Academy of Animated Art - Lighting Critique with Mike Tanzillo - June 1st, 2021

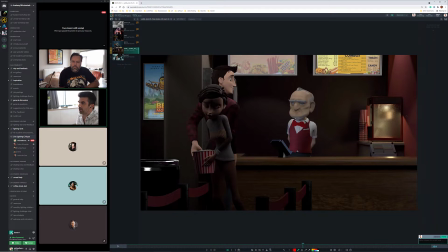[28:47]
So what I would do is have like, I would have this be bright here in the foreground, this be bright over here, have these screens glow the way that they are. This is one's got a little low contrast, but basically what that would cause is like them to be existing in the light.
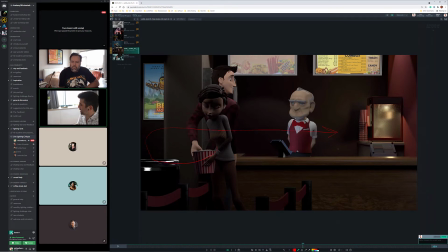[29:04]
Then he sneaks around here into the darkness, and as he's going around back this way, he's more rimlit by this stuff back behind. And then he gets a little brighter as he gets closer here, and then we can see his action. And then he escapes back through the darkness into the light. So it's like when he's being sneaky, he's just kind of rimlit a little bit.
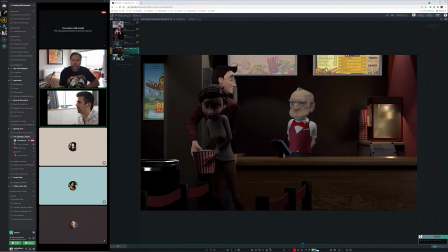[29:24]
And when he's being like out in the open, then they're in the main light source. Mm-hmm. But that would be my design on something like this. Because it just like it feels like in the rest of this area that the movie theater is closed because it's dark. It's too dark.
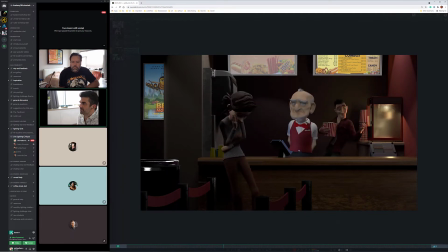[29:44]
But this is a fun little scene. I like this. Yeah, I would give that. I would just maybe try structuring that out that way and see how that looks. Okay. And just like real rough, just throw a couple lights in there and see if you like it.
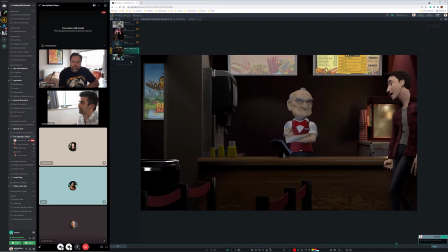[30:00]
We'll take a look at that again this week. Okay. All right.
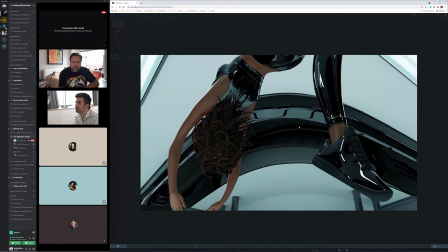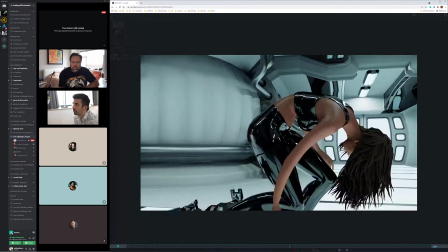[30:11]
Oh, I like that underlight on her.
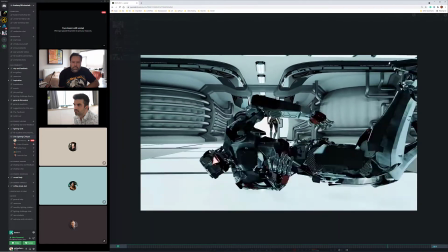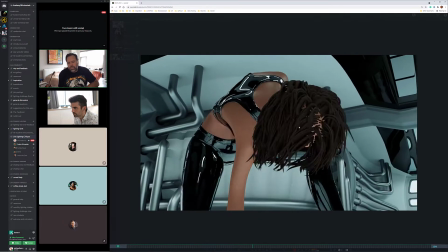[30:19]
So yeah, I changed the materials on the robot so that it wasn't as shiny as the first one.
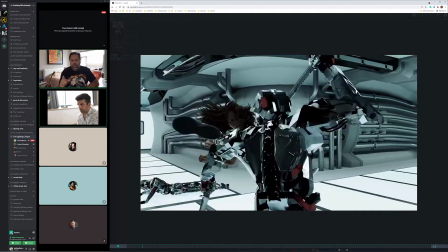[30:27]
Separate a little bit better from the foreground, from the background. And Jessica told me, and actually you had told me before,
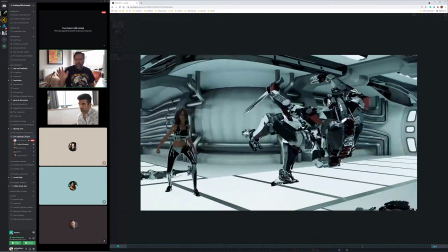[30:38]
to kind of like choose which of the lights you would be the main light.
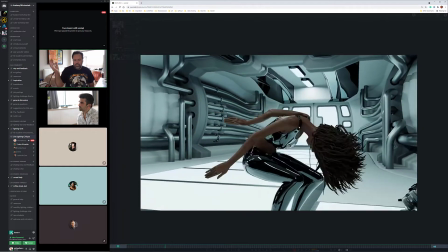[30:44]
Is it the floor or is it the overhead? Yeah.
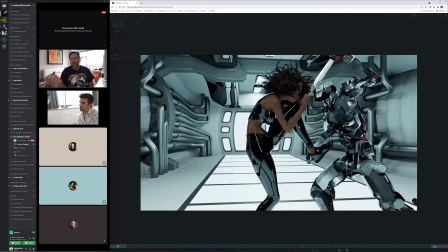[30:47]
So I played around toning down both one and the other, and I felt like it lost the
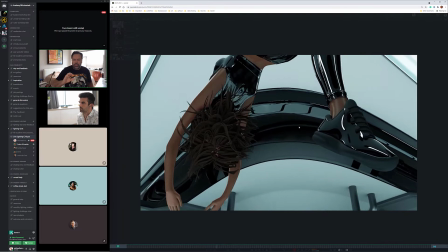[30:58]
sterilized, like environment feel that I have with that one.
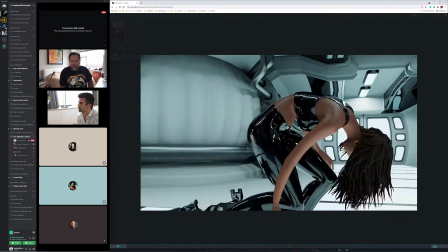[31:04]
Okay.
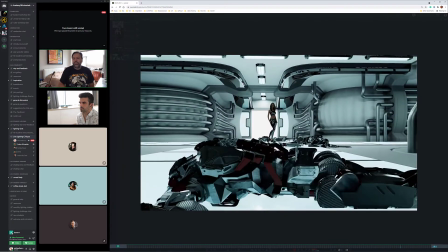[31:04]
And I'm wondering, it's like, is it something that like, even in a production meeting, is it something that you would just say no?
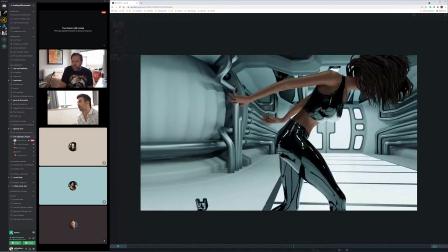[31:13]
I would rather stay it this way, or would you? The way I always advise people to handle a situation like that is,
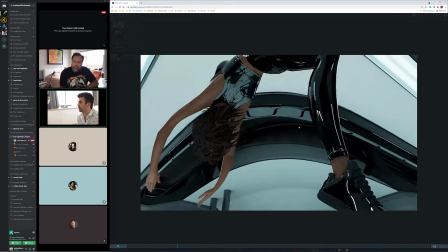[31:21]
if you're working with a director or an art director and they give you a note that you disagree with, what I always say is do
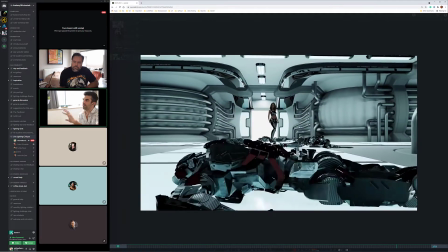[31:30]
their thing first, save that as an iteration, and then do your version as like a plan B, because you can show them,
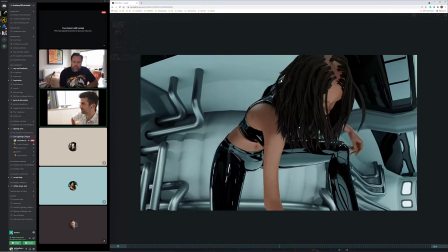[31:40]
because what happens, and I've made this mistake, is if you just show them the thing that you think is right,
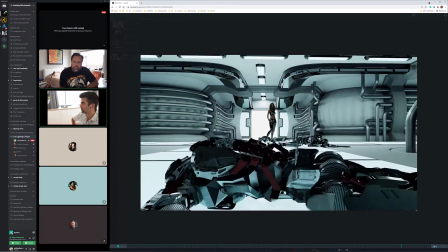[31:46]
all they're going to be thinking is, why didn't you just give me what I asked for?
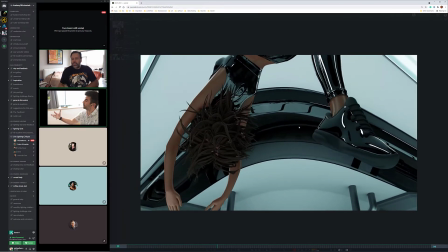[31:50]
Like, but if you show them, right, if you show them what they asked for and be like, here was that,
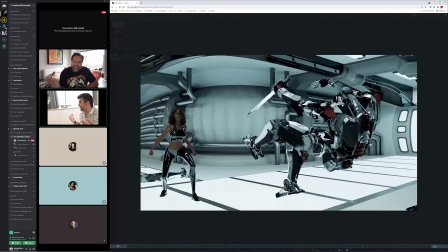[31:57]
and then you present it as like, I had this idea, I think what's happening in this version,
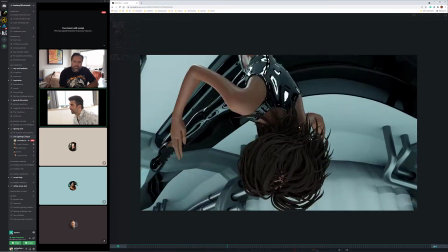[32:03]
so, and then it gives them the option of being like, they can stick with theirs, or they can go with an alternate version, which would be yours.
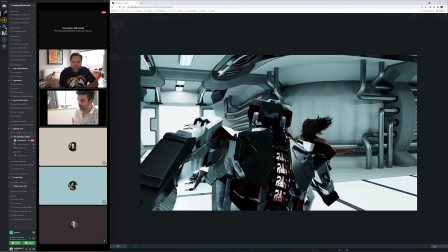[32:12]
Empowers them to continue to be in the decision-making process, like to be the decider.
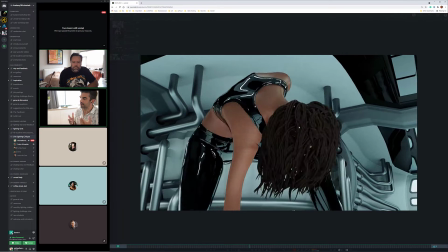[32:20]
It doesn't undermine what they've done,
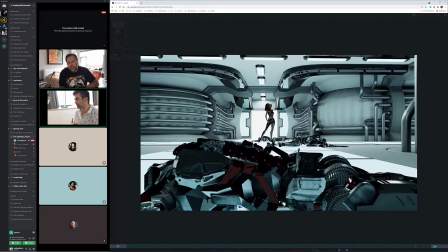[32:25]
because I guarantee the thing that they'll say is like, can you just do me a favor and just like try it the way that I said the first time,
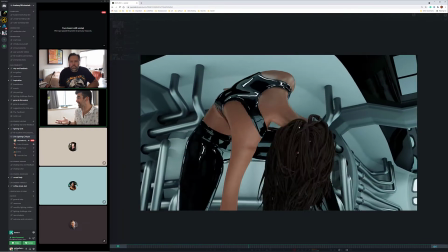[32:32]
and then you've like lost a day, and they're not like pissed, but they're not.
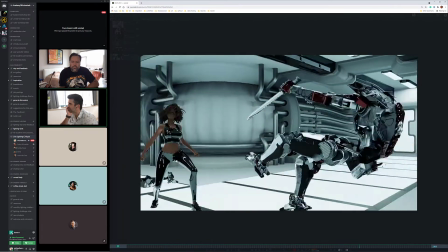[32:37]
It just made it seem like you didn't hear what they said. Yeah.
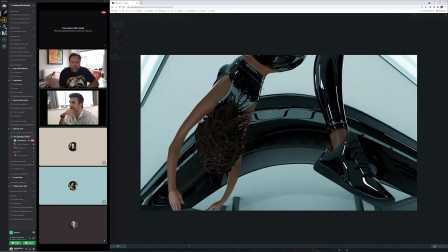[32:41]
But I don't disagree with, like in terms of this individual scene, I don't disagree with what you're saying, because it might.
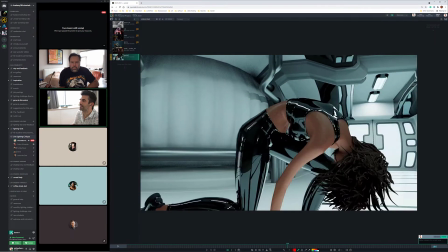[32:48]
But like this is all I really wanted.
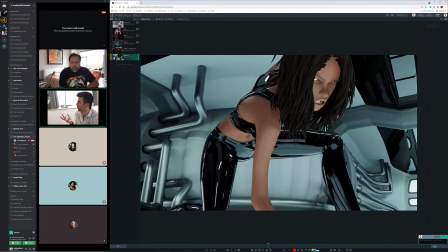[32:51]
I wanted to, like, the idea of playing up this underlight a little bit more, and I think that's enough of a difference for me.
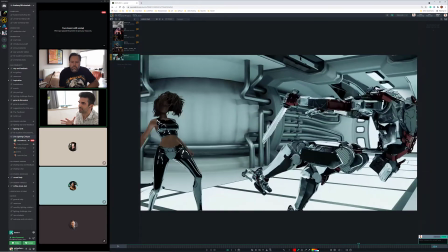[32:58]
And then the big one that I want to see is if you've got this floor lit up, I want to see this
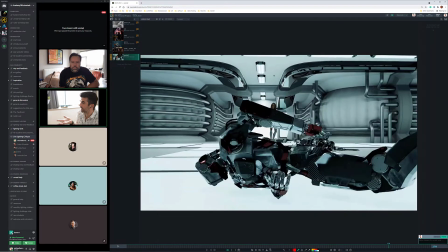[33:05]
robot go over these panels and really feel that underlight on the robot,
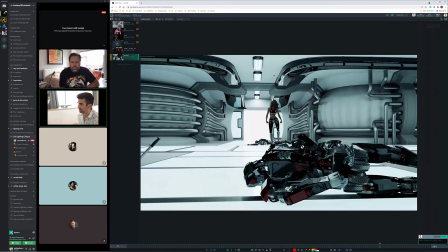[33:11]
especially like maybe even get a little darker as he crosses over this like threshold between the two, and you kind of feel a of light going past them.
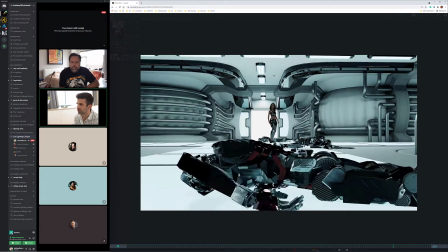[33:22]
Like I want to see more interaction between that robot and the ground. Okay.
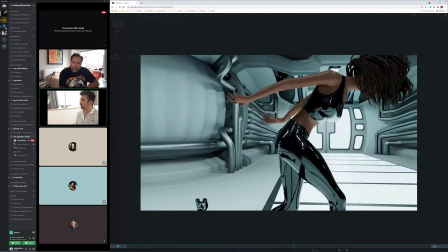[33:30]
And I do want to point out that I really like the tone, because it's not the metal in the background is not white.
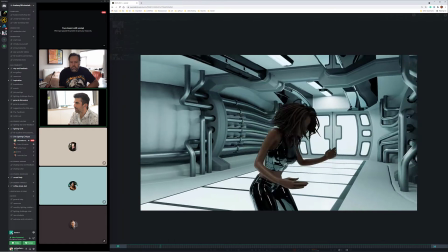[33:38]
It's like kind of a steely blue green, and it's really pretty. I think that's a really cool design.
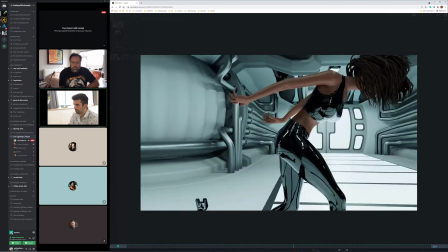[33:44]
I like that a lot. Like in the pipes and everything.
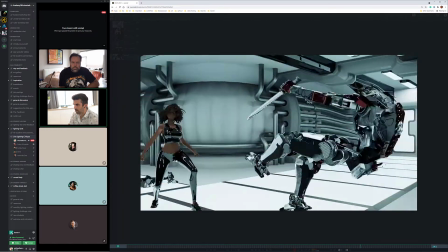[33:49]
I wonder.
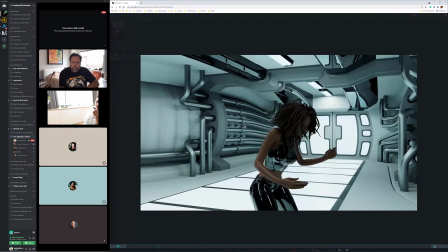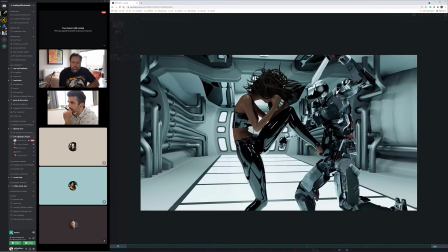[33:58]
I'm looking. Oh, you know what?
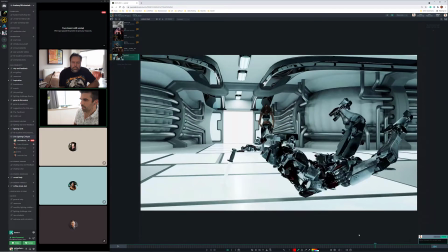[34:04]
It might be helpful.
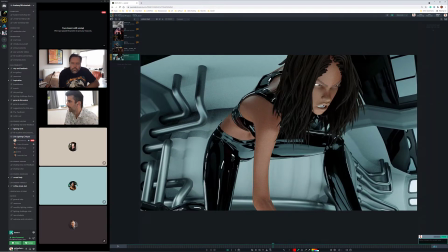[34:07]
So with these big panels of light, I'm wondering if like this shadow should be softer. Because like in a situation like this, you'd almost want no hard shadows.
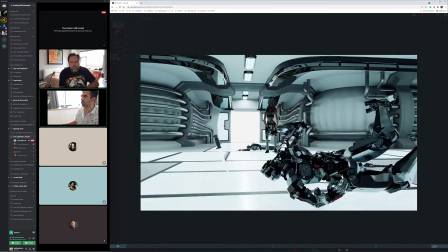[34:18]
And I'm just wondering if there's a way to differentiate the color of the pipes versus the wall a little bit more.
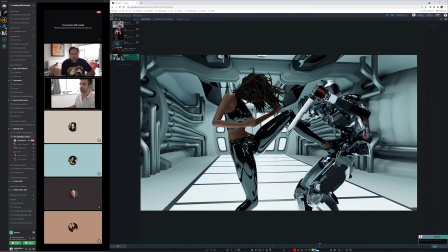[34:26]
I'm not 100% sure if I would darken the pipes a little bit, maybe.
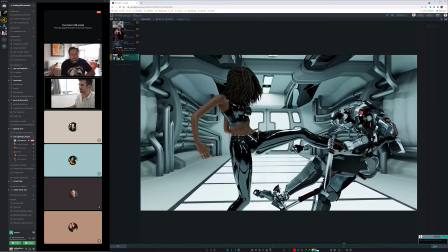[34:33]
Maybe that, because I don't want to darken the walls, because that takes away from the sterileness of the scene.
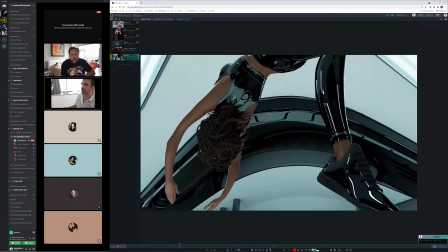[34:40]
But I think I like the way that like this contrast level is hitting up with some of the surroundings.
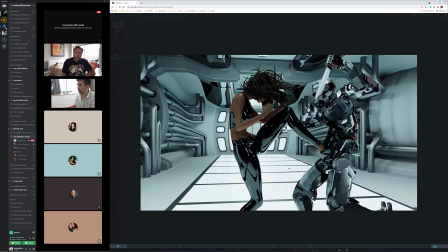[34:45]
So maybe just darkening the pipes a little bit more. Okay. Give that a try. Yeah, the rest of it's looking good. Really cool Awesome. stuff.
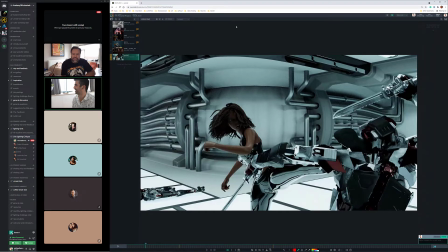[34:54]
Yeah. Yeah. Keep going. It's great. All right, let's hop over to the stills.
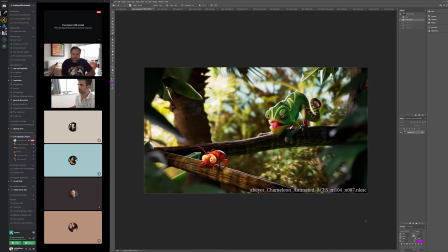[35:02]
And... All right, Aaron, we talked through.
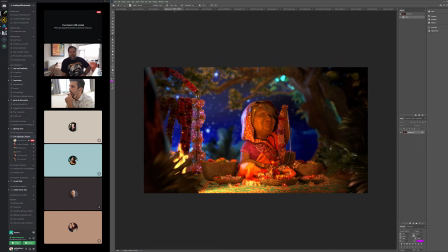[35:07]
Ashley. Okay. So my initial reaction with this one is I think that... I think the saturation in the background is a little bit too strong. I would pull that back a little bit. And I think the...
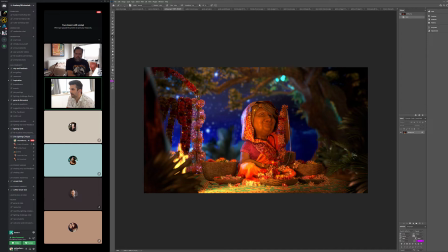[35:25]
I like the saturation on the light in like this foreground area over here, but as we get further back, I want it to be a little less red orange on the character, and I want that to be a little bit more,
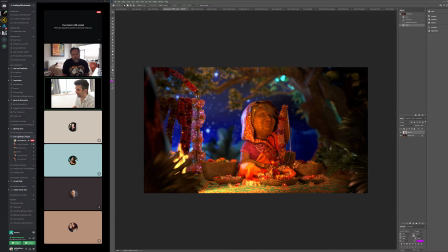[35:41]
because that it's at this point it's more, it's almost like green, but I'm not gonna be able to get it, but. At this point, it almost looks like she's in danger of the fire when it's this red on the character.
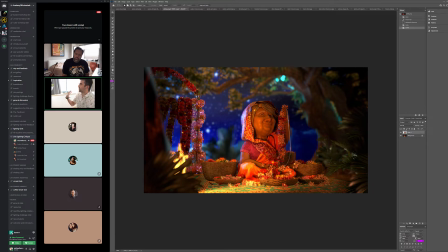[36:00]
Like at this point, because I want it to be a little softer and I want it to be like more of like a broad studio light or something. That's just like it's just a soft light source on her. And then
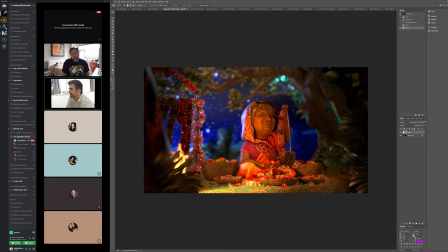[36:20]
I think these darker and this is again going back to the difficulty of this shot as a whole. There's just these flowers. I think that especially over here, like the darkness on these flowers can go. I think we can get some more fill on them, and okay. I think that
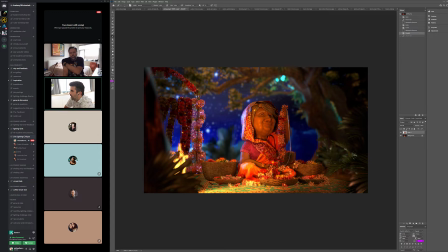[36:39]
one of the things that I like to do with flowers is sometimes hit them with a little bit of ambient light. Just light with, or just like maybe lift the shadows a little bit, just because they have so much translucency, and if you try and calculate that, they'll just get so noisy that lifting the shadow value.